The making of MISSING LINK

Een clip die een paar jaar geleden op tv was, die erg prachtig was.
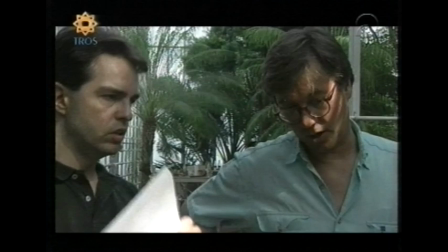21:15 De mensen van Spaanse Partners zeiden, Ger, we hebben de ambitie om een betere ghost te maken, om een beter skelet te laten zien dan wat ze daar doen.
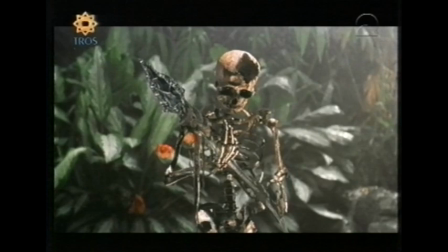21:24 Ik wilde hem graag geloven en ik vind dat ze een woord hebben gehaald.
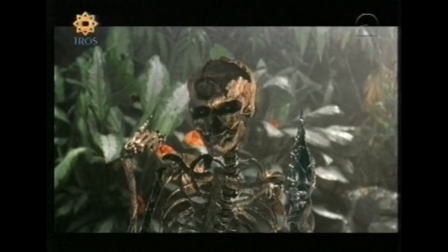21:29 Het ziet er prachtig uit.
Nou, die Neandertaler van verderop heeft alleen maar een onderkaak, een ellepijp en 3 vingers. Ik ben op zoek naar de Missing Link. Missing Ding?
Grote uitdaging om een skelet aardig te laten zijn. Dus dat kan middels dialogen, mimiek. Ja, probeer maar eens mimiek te verzinnen. Met een skelet wat een halve kaak heeft en zijn hoofd ontbreekt een stuk uit zijn schedel.
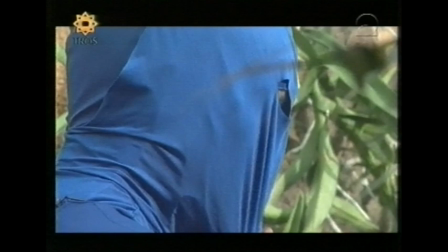21:59 Probeer dat maar eens. Maar we hebben dat gedaan met een acteur, Roef Ragas. Speelde die skelet in een blauw pak.
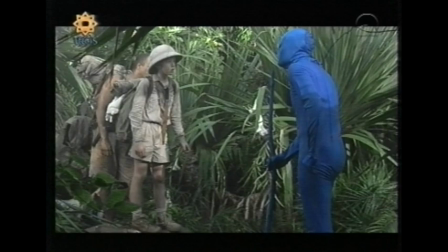22:07 Nick van Buik, die Rick speelt, die had natuurlijk tegenspel, al een echt acteur. Dat is ook altijd goed voor het spel van de acteur.
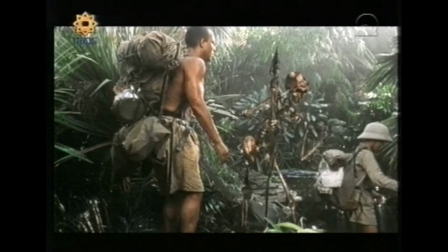22:13 Waardoor er een hele natuurlijke scène ontstond. Dat is de basis geweest voor de mensen in Hamburg.
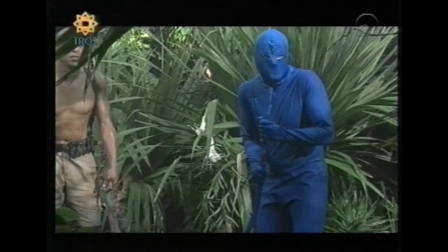22:20 Om daarop voor te bouwen. Met een skelet, een echt skelet in de computer.
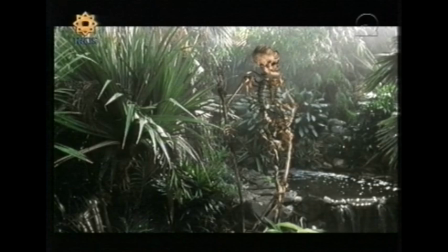22:28 Gebracht, langs maar zeker, elke beweging. Van alle kanten leek te bewegen dat skelet. Dus het is echt een levend iemand geworden.
Wat een triest verhaal. Ontdek me, hou van.
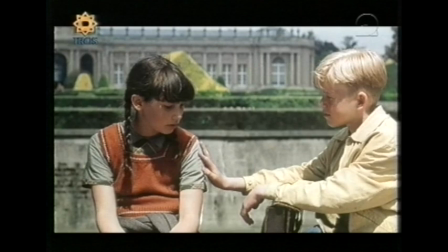22:38 Nou ja. Jij bent anders. Jij wilt tenminste op expeditie. Jij bent een beetje gek. In ieder geval anders.
Waar ik heel trots op ben, is de sfeer van de film. Ik denk dat de regisseur dat hartstikke goed heeft gedaan. En zeg juist, die melancholieke sfeer, dat was ook mijn allereerste intentie om die film te maken. Dus als je zegt, waar ben je trots op, dan denk ik over de sfeer die hele film uitademt.
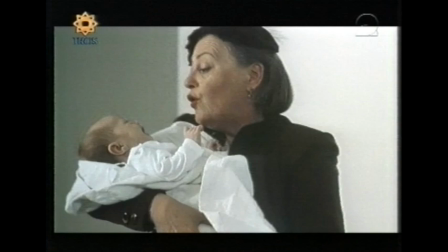23:08 Het spreekt aan op verschillende niveaus. Het is een zoektocht naar de vader, het is een universeel thema.
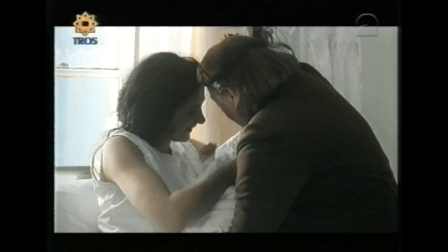23:13 Het is een goede karakterontwikkeling in zeg maar van die jongen. Want het is eigenlijk een groei naar volwassenheid. Maar in feite ook een soort groei naar volwassenheid van de moeder en de vader die dingen ontdekt.
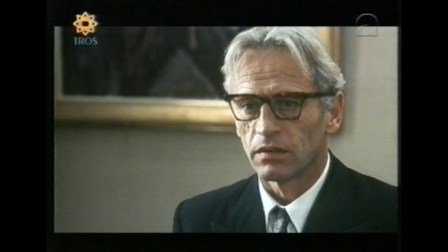23:25 Want emotionele zaken zijn die mensen gewoon raken.
Er is een jongen gevonden, 60 kilometer hier vandaan.
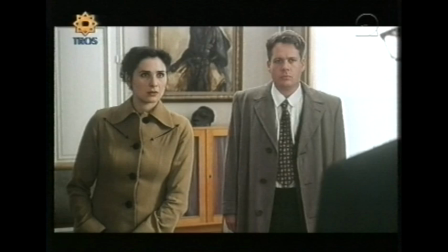23:31 Hij is dood.
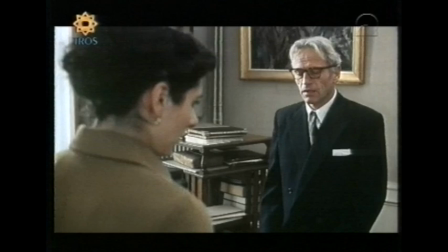23:37 Oh god. Schouderblad, bedoelen ze dat? Bovenaan zijn rug, zei ze.
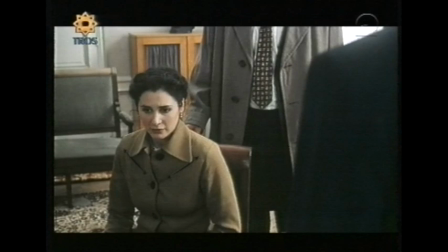23:42 En een litteken van een blinde darmoperatie. Hij heeft nooit een blinde darmoperatie gehad.
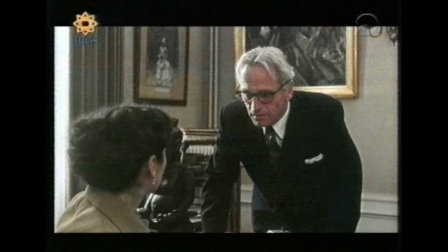23:48 Dat weet je heel zeker? Ik ben zijn moeder.
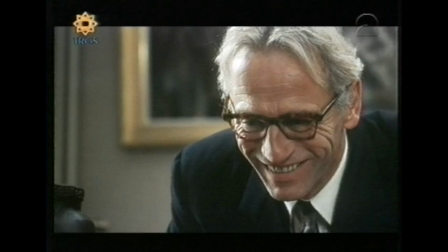Het is warmte, ja. Het heeft een beetje nostalgie van de 50 jaren heeft ermee te maken.
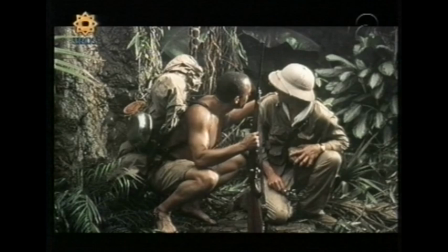24:06 Maar ook het warme gevoel van mensen die van elkaar houden, die elkaar weer vinden.
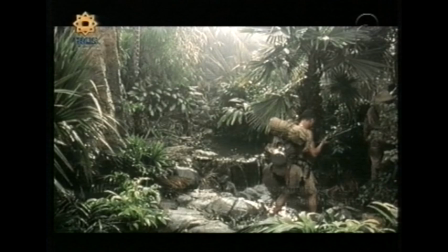24:13 Het is echt een feel-good movie. Plus dat het er geschikt uit ziet en dat het echt een film is.
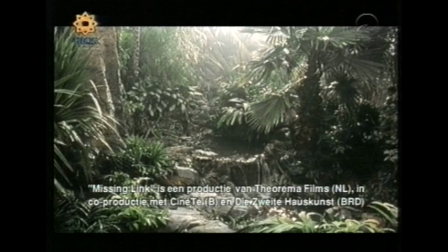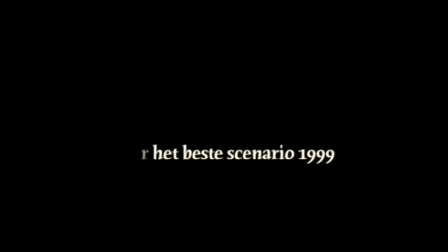24:25 De winnaars van het scenario zijn de makers van Missing Link,
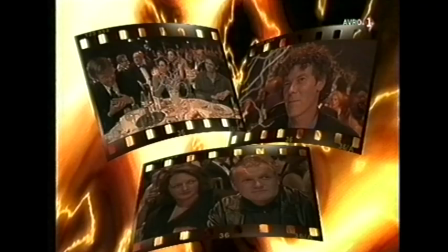24:32 Ger Poppelaars en Timo Veldkamp.
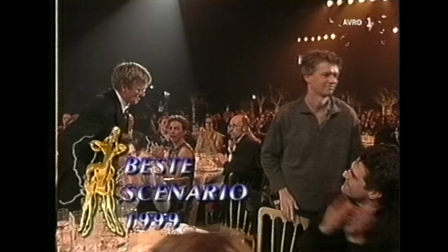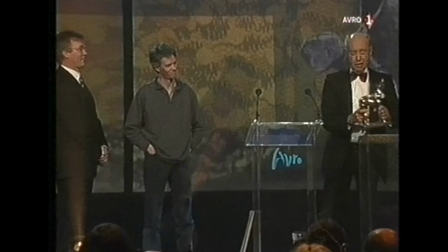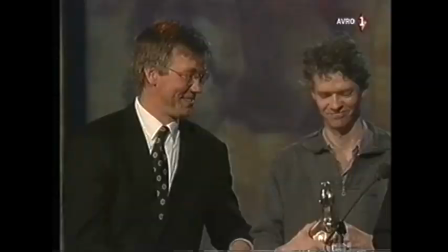Uitreiken.
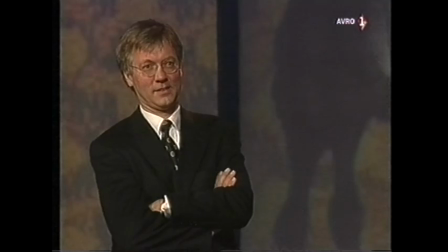24:54 Als geen ander wisten Ger Poppelaars en Timo Veldkamp dit jaar te verrassen als auteurs van een briljant en oorspronkelijk scenario.
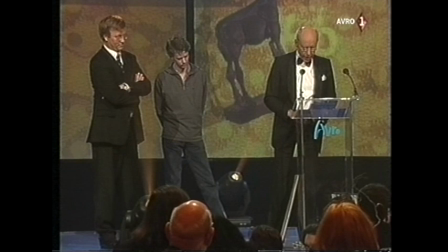25:04 In deze avontuurlijke kinderfilm, die overigens geen enkele volwassene zal vervelen,
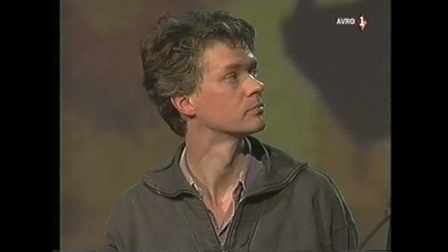25:10 wisten zij spanning en avontuur te combineren met oprechte gevoelens en emotionele diepgang.